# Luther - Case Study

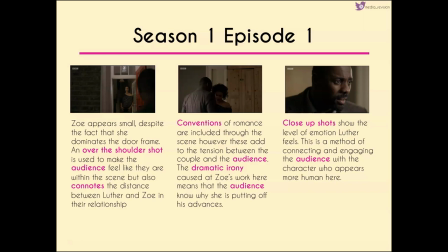[39:42]
Close-up shots though show the level of emotion that Luther feels and this is a method of connecting and engaging with the audience who see him as more human and may also relate to some of the things that he's going that's going on with him in his personal life.
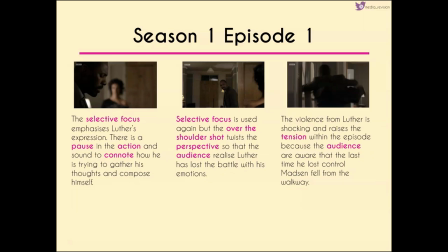[39:57]
We then get selective focus emphasising his expression and there's a pause in the action and sound here which suggests that he's trying to gather his thoughts and sort of compose himself.
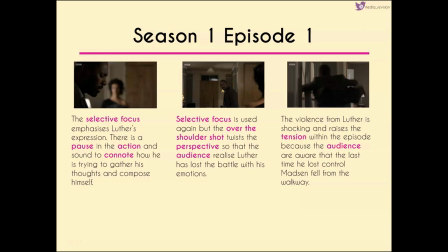[40:09]
We have selective focus again but in an over the shoulder shot and the perspective twists so that we start to realise Luther has lost the battle with his emotions. Now even though we realise that the violence that comes from him in this third shot is really shocking and raises this tension again within us as an audience
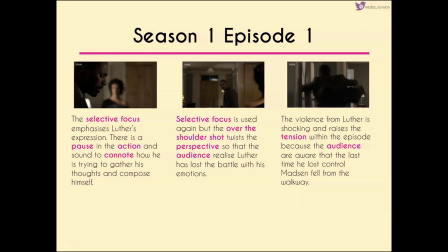[40:27]
because the last time he lost control Madsen fell from the walkway so we know that when Luther loses control bad things happen and we can
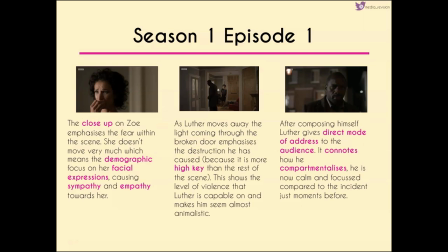[40:36]
see that in the close-up on Zoe's face this emphasizes the fear within the scene particularly because she doesn't move very much so we are then only able to focus on her facial expressions and this perhaps causes some sympathy and empathy where we perhaps relate to the character or can at least empathise
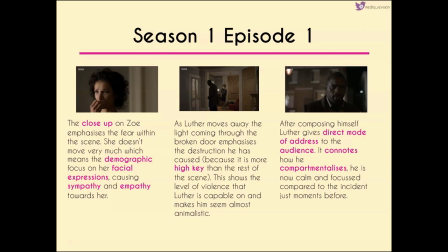[40:54]
with how they might be feeling. Now as Luther moves away the light coming through the broken door seems to be brighter to anything else that's going on within the scene and this emphasises the destruction that he's caused. It's also
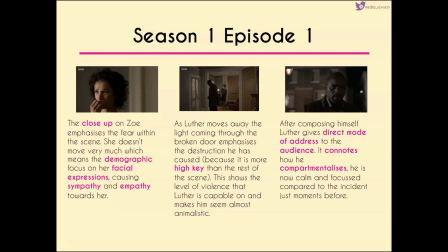[41:09]
interesting that he's created this much destruction and makes him seem more animalistic like he's just given in to his sort of natural instincts. After he composed himself though and he leaves Zoe's he gives direct mode of address to the audience and this shows how he sort of compartmentalizes his emotions.
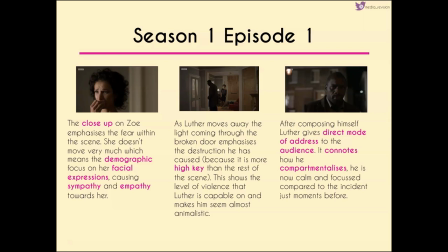[41:30]
He's now calm and focused compared to the incident that literally happened just moments beforehand.
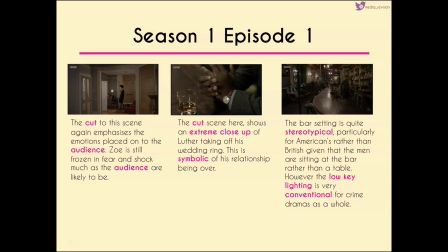[41:37]
We cut back to the scene though to emphasize the emotions that happened here and to really leave the audience with these emotions. Zoe still hasn't moved and is frozen in shock which might well be what some of the audience are experiencing as well
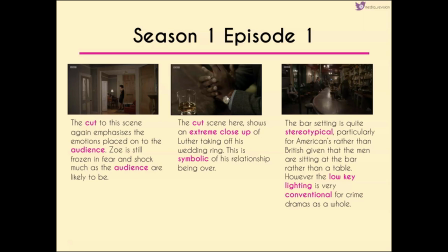[41:55]
now we have a cut to this extreme close-up of Luther taking off his wedding ring anytime anybody takes a wedding ring off in any sort of show it's very symbolic of the relationship being over now the bar as we zoom out and we get Reed
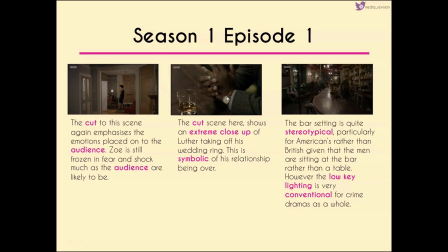[42:10]
entering is very stereotypical but it almost seems Americanised here, the idea that the men are sitting at the bar rather than a table, there's very low-key lighting and this is all very conventional for crime dramas as a whole.
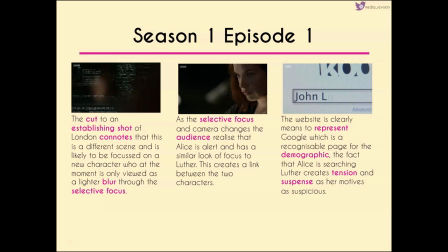[42:27]
Now we get another establishing shot of London suggesting that we're in a different scene and because we're in a different scene we're likely to be focused on a new character. Now at the moment we can't see that new character because they're only a sort of different coloured blur on the screen which we can see through this selective focus and
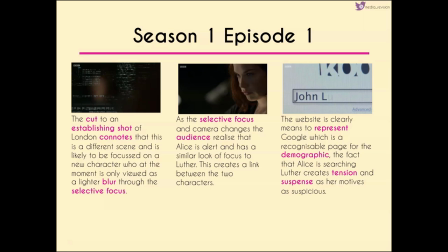[42:44]
it's only as that selective focus becomes sharper that the camera changes to show us Alice is alert and has this similar look of focus on her face to Luther so again creating a link between the two characters which is further emphasised when she starts to search for him
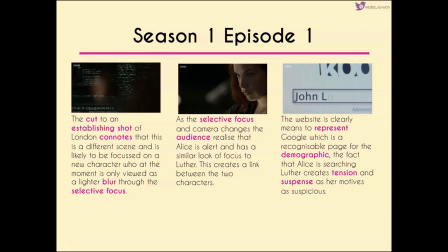[43:01]
on a website that is clearly meant to represent Google now this is a very recognisable page for us and the fact that Alice is searching for Luther creates this tension and suspense because we know that if she's searching for him as a villainous character there's got to be something wrong or something bad is going to happen. Now we bring up a page on Madsen revealing to Alice information that we already knew and we also see that Zoe has been searched for as well and the fact that Alice is focusing on people who are close to Luther in some way again raises this suspicion within the audience. Now interestingly we have a cut to a crematorium here. Now combining this shot with the two that we've just seen of Madsen and Zoe creates a connection between all three and the suggestion is that Zoe and Madsen are not safe. The dog was in the house when Alice sort of murdered her entire family. So we can imagine that a similar sort of fate is going to befall the other two characters.
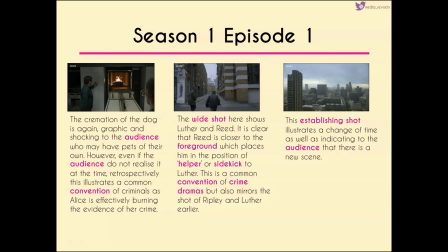[44:10]
Again, the cremation of the dog is really graphic and shocking to the audience who may well have pets of their own. But even if the audience don't realise it right now, retrospectively, this also gives us this idea of criminals burning the evidence of their crimes, which is what Alice is effectively doing here.
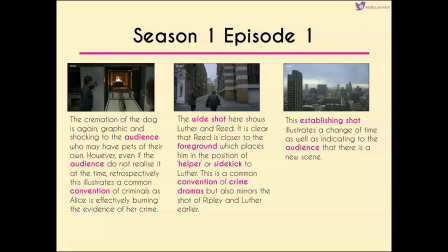[44:30]
We then move to a wide shot showing Luther and Reed. It's clear that Reed is closer to the foreground which places him in the position of sort of helper or sidekick to Luther and it's again another common convention
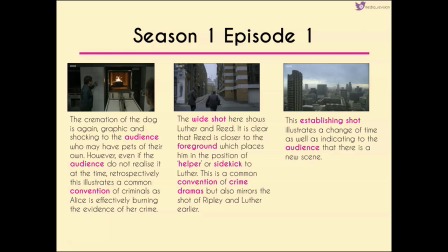[44:42]
of crime dramas but the way that they're moving is almost a sort of replica of the way that Luther and Ripley moved earlier in the scene. We cut back to an establishing shot and this establishing shot we saw right at the beginning of the show and we're going to see later on as well,
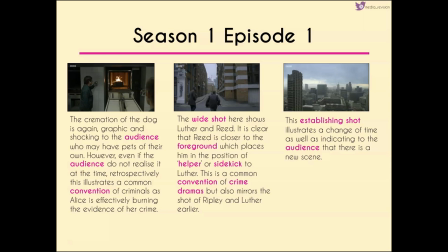[45:00]
illustrating a change of time and a new scene.
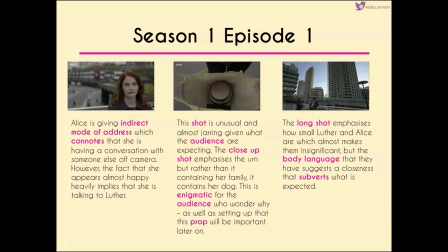[45:06]
Interestingly that same shot is always associated in some way with Alice who we see here. Now she's giving indirect mode of address and suggests that she's having a conversation with someone else off camera and the fact that she's happy implies that she is talking to Lusa
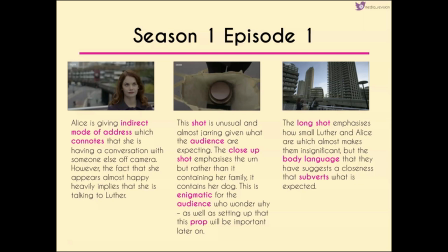[45:21]
which makes the middle shot really unusual and jarring because we don't expect to be given this close-up shot of the urn containing her dog and that's unusual in itself because we would expect that if she was going to keep any remains she would be keeping those of her family rather than her pet.
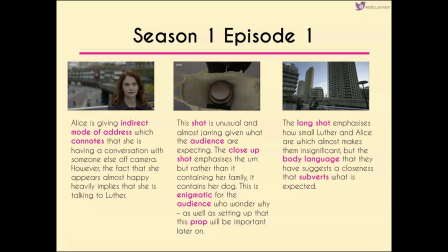[45:40]
So this creates a sense of enigma because we wonder why she's doing this as well as setting up that this particular prop is going to be important for later on in the show. Now the long shot emphasises how small Luther and Alice are which makes them seem insignificant but what is important is that their body language suggests that they have a closeness.
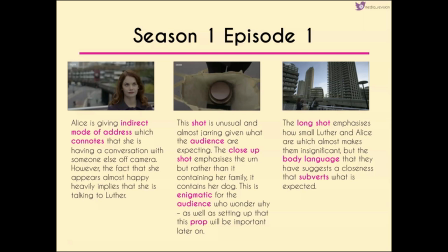[46:00]
This again subverts what's expected. We know that police and we know that detectives are not meant to be getting this close to potential villains or victims.
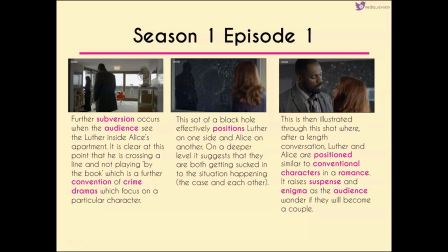[46:10]
Further subversion comes when we see luther inside alice's apartment so we know now that he's definitely crossed the line and is this sort of character who really doesn't play by the book and this is a further convention of crime dramas particularly ones that focus on a individual character now the shot of a
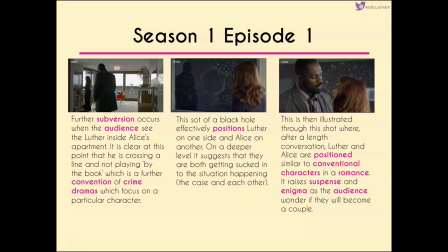[46:29]
black hole effectively positions luther on one side and alice on another and on a deeper level you could argue that it suggests that they are both getting sucked into the situation that is happening which is on the one hand the case that Luther is trying to prove and that Alice sort of wants notoriety for but they're also getting sucked into each other and this is further
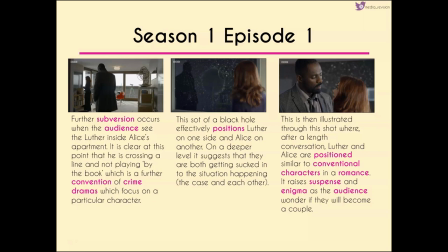[46:49]
illustrated by that third frame that we've got here where after a lengthy conversation Luther and Alice are positioned in a place that is very similar to conventional characters who are in a romance this raises the suspense and enigma because
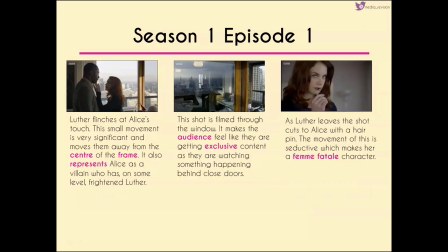[47:03]
we want to know if they're going to become a couple however Luther flinches at Alice's touch and this is a really small moment and a really small movement but it's really significant. It moves them away from the centre of the frame and also represents Alice
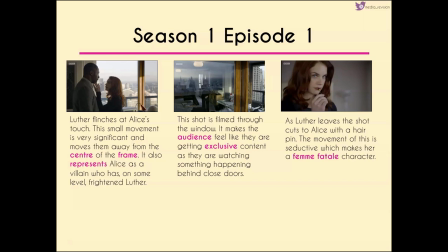[47:19]
as someone who has on some level frightened Luther.